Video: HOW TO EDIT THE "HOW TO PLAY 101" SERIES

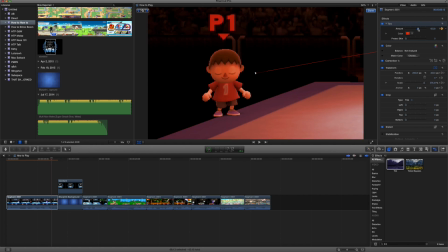And then when he holds it, I'm going to raise it to about 50 or so, and then about 70 by the time he lands.
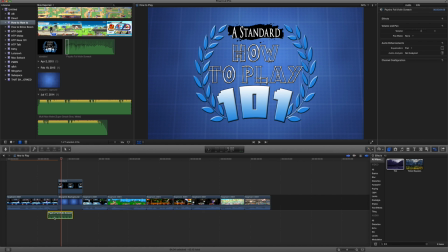So in the meantime, I did add the sound effects, and that's what it looks like.
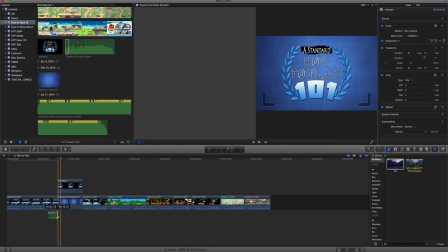Because Villager with a weapon like that is deadly and terrifying.
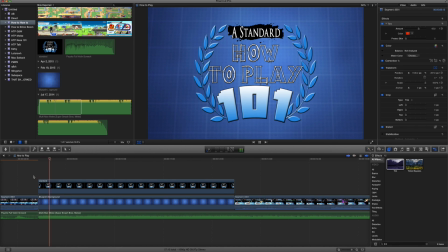Okay. So I added music.
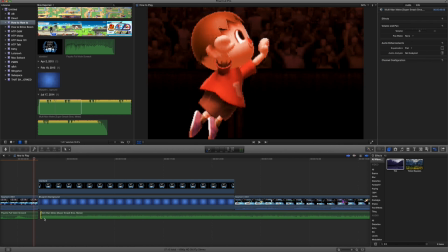I messed around with the music for about a while, so I didn't want to show all of that.
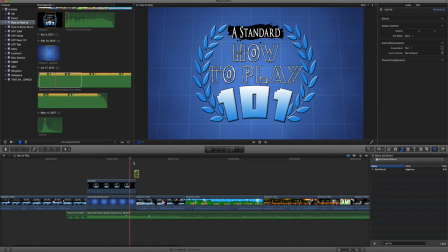And there we go. The music definitely works. And I'm going to add a golf hit sound effect like I do in most videos.
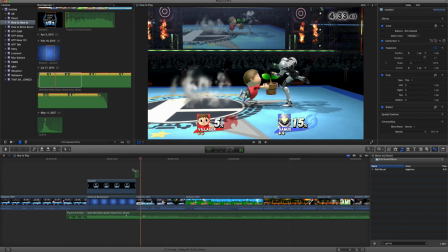And just after the title, I always make the music lower so you can focus on the gameplay more.
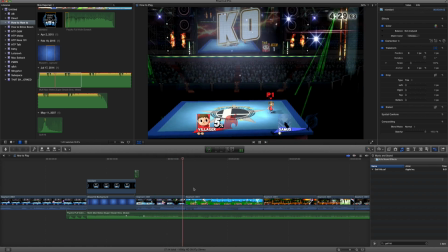And I'm going to
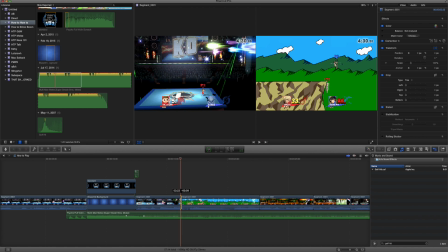bring it back a little bit because the golf hit really helps distinguish the two, but oh well.
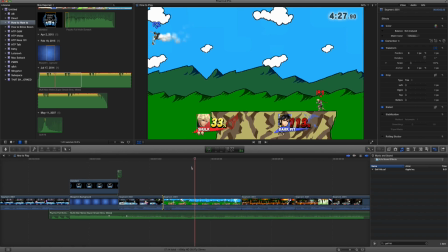And you saw that I paused it and cut more because less is more, and you need to cut right here.
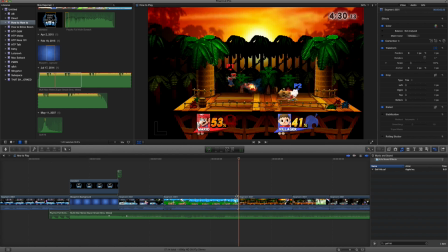You see there's about 6 frames I cut, and even though that's not
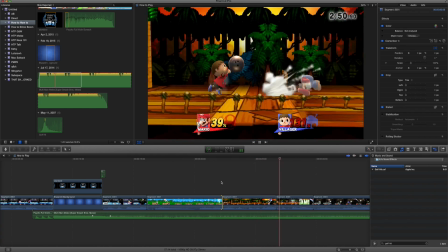number-wise not essential, but it's important because that's time the viewer doesn't have to be bored.
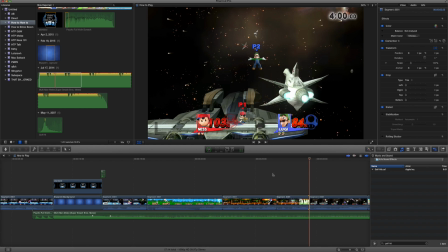And now you see I have 2 clips that both star Mario versus Villager.
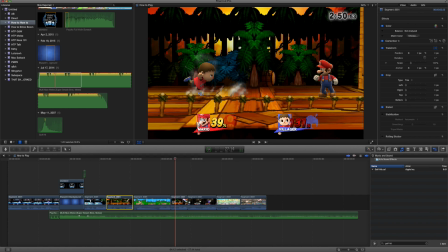And I don't like to have the same stage back and forth or the same character back and forth, so I'm going to split these up on the timeline.
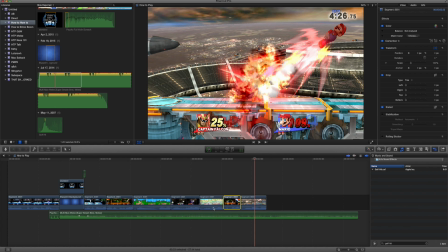And you see I also have 2 Falcon clips near each other, so I'm just going to put that one in the middle and move this to the beginning.
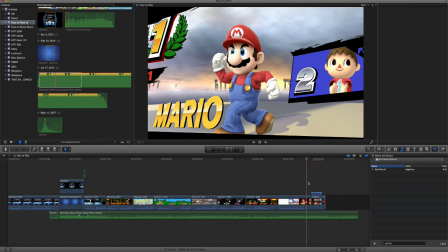Okay, and I also extended this clip so you have your typical how to play victory screen.
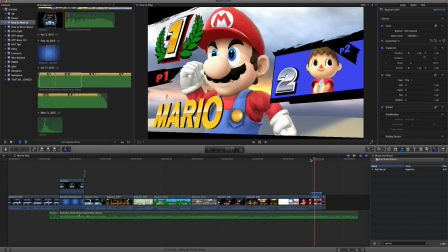And I also sped this up because this isn't like most how to plays. This is purely for editing purposes.
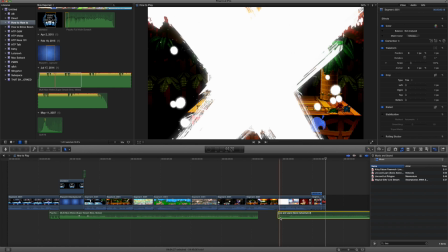So I'm just going to speed everything through, and I like to be consistent with my victory screens.
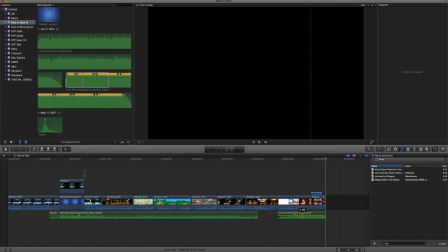So I'm going to put Sonic's Live and Learn and hit again.
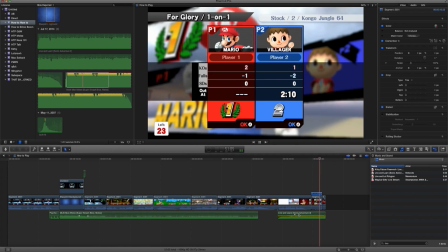And turn it down a little bit. Look how fast Villager claps because I sped it up.
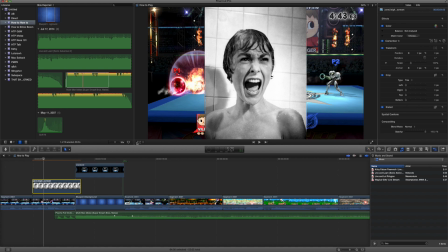Okay. And now, if you don't know, this is from Alfred Hitchcock's Psycho.
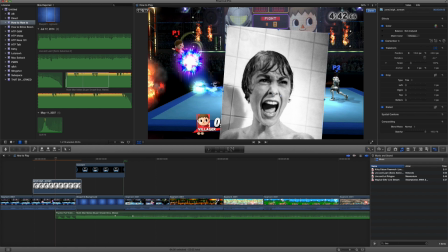That's also where the violin screeches come from. And I'm not just putting a random woman in the shower into my video.
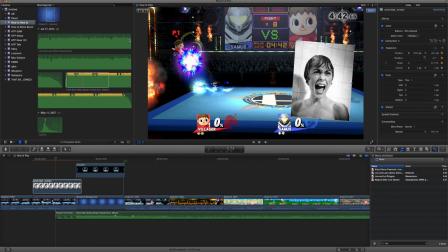So I'm just going to have her,
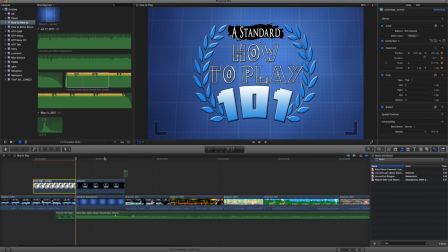I'm going to keyframe her into the video by making her slowly come in from the side and then just vibrate a lot, if you will.
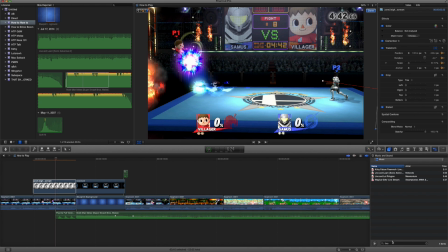That's not the correct term, but you know what I mean. She's going to intensify, I should say. So it's an earthquake effect. That's actually what it's called. And I'm going to raise the amount so where she just kind of freaks out whenever she comes in.
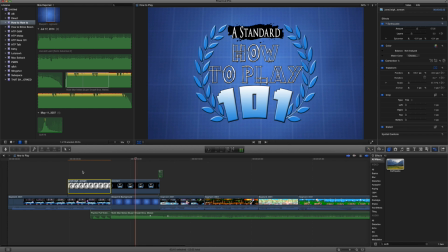Just very slowly, very subtle. Okay. And I'm going to crop it down a little bit.
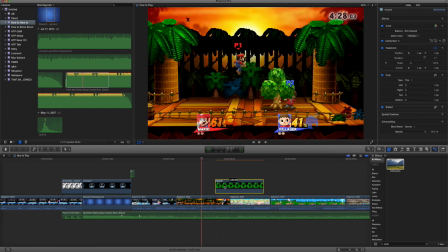Now I'm going to focus on other clips. And this is where Mario capes the tree back of Villager.
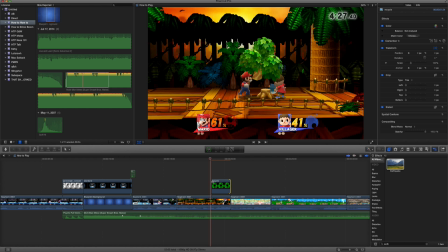And I'm just going to put a recycle symbol on it because green, tree, jokes, why not?
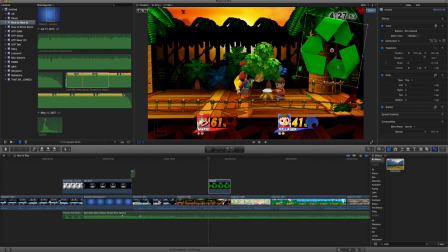I don't really understand half of the jokes I do. They just kind of happen. So this is going to be one of those epic.
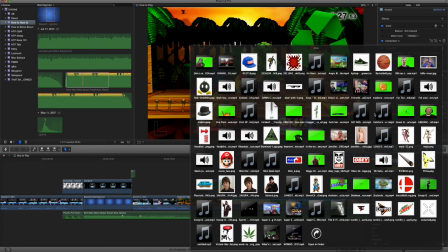This is my MLG folder. Yes, I absolutely do have an MLG folder. And here's my air horn.
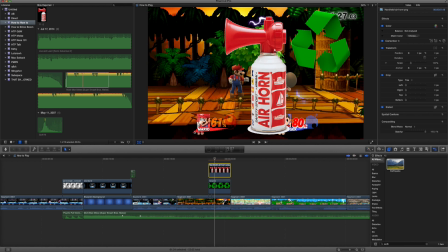So I'm going to put the air horn on the side because if I put it on the other side, I have to turn it around. The text would be backwards.
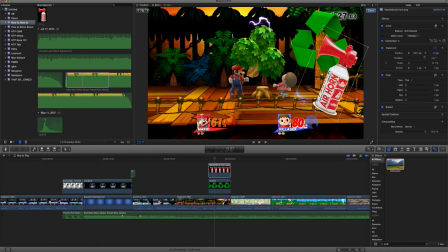So I usually always have the air horn on the right side just because backwards text looks bad. And now I'm going to put the recycling sign over here. And I'm going to put my first text.
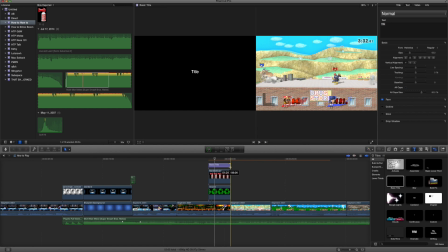So I need to grab a basic text, lengthen it to how far it needs to be.
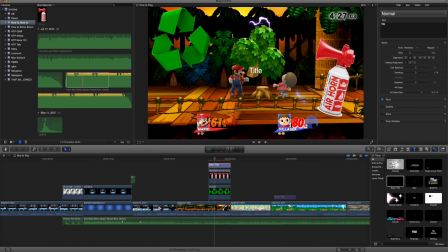And I'm going to put another one right there just as a spare. And I'll get to that later. So I'm going to put my typical capo he please nerf. And I'm going to use 8-Bit Wonder, which is a font I downloaded from dafont.com. That's D as in dog, AFONT.com. You can get any font you need, and it's the greatest website.